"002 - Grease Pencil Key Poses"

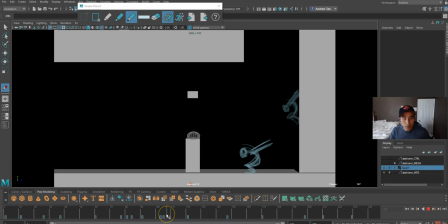I don't know how it's gonna look like it, but this is what I have so far. And this pose, you're probably not gonna see it. It's gonna be just a big smear that's gonna go across, and suddenly you just see him in this pose.
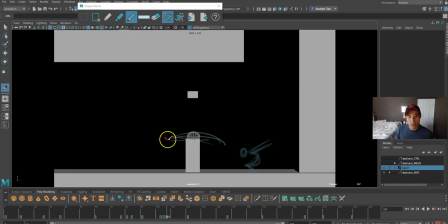So I'm just gonna do like this, right? Just as if he's diving through his head, and his head just falls off, like the sentry's head, right? He's gonna land the pose.
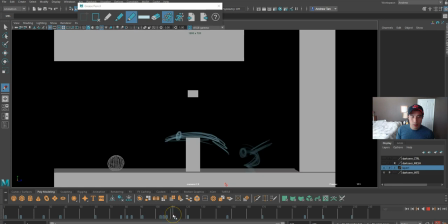And okay, I
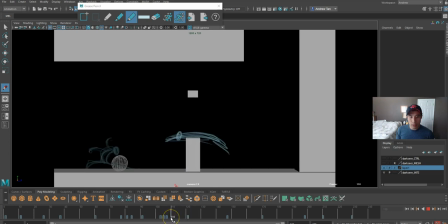wanna show the slide right now just to see how it works. Okay, so I'm gonna draw this pose out. This is the starting of the slide. It's gonna be similar to this pose, but it's gonna be landing. So it's the squash, and then when he gets to this pose, he's kind of like coming up as a settle.
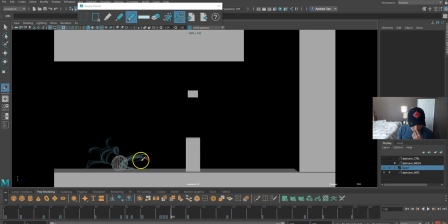So let's see. Let's squash it like this. Head is down here. Legs disconnected. So messed up.
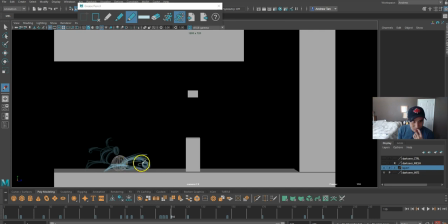I don't know where the hand's gonna be at, so let's just put it here like this. Maybe, I don't know, like this.
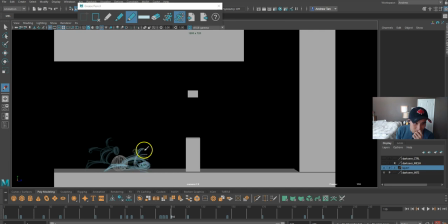No, it's gonna look weird.
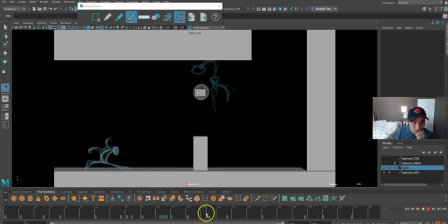Okay, I don't know, let's just put that there first and see how it looks. So he's gonna dash up, grab the hit.
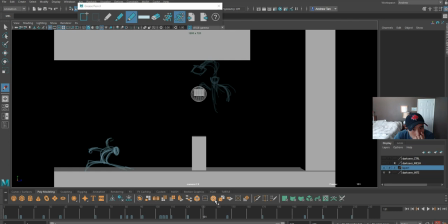I'm tempted to make him spin when he dash up and grab this hit. How do you do it? He's grabbing on the right now.
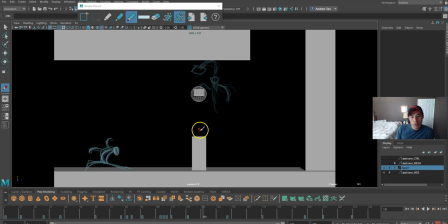Grabs with the right hand. Wait, grabs the right hand. Jump up, grab right hand.
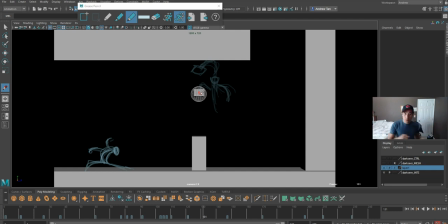Spin this way. Spin this way. Okay. Alright. Just gonna grab. Okay, so now you're gonna see his back this time.
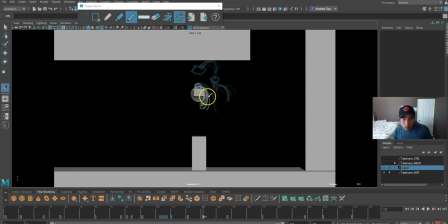His pose is gonna be like kind of twist like this. His legs. Yeah, lift the legs like this first, just to kind of lead the action. Oh, let's hide this thing, it's so hard to see.
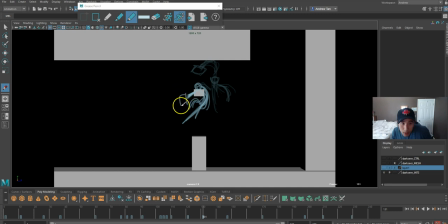This is his right arm. He's gonna be hanging onto the hip, so that he's gonna twist this way, clockwise to us. Screen clockwise, is that a term? Screen clockwise, like that.
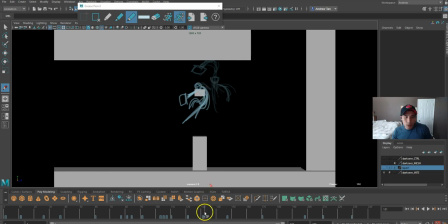And then he's gonna twist and then get into this pose. So it kind of works like you know, like if you're gonna twist this, you're gonna twist one way, you're gonna twist the other way to anticipate, right? So that's what I'm doing right now, because he's gonna be twisting this pose right here. Oops.
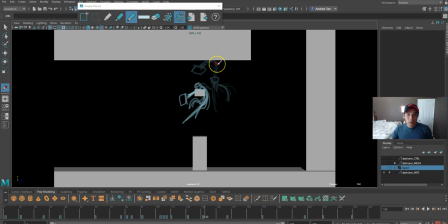Okay, this pose right here, he's gonna be twisting from his right like this, and he's gonna throw it down. So to get to this pose, he's gonna be twisting opposite direction, right?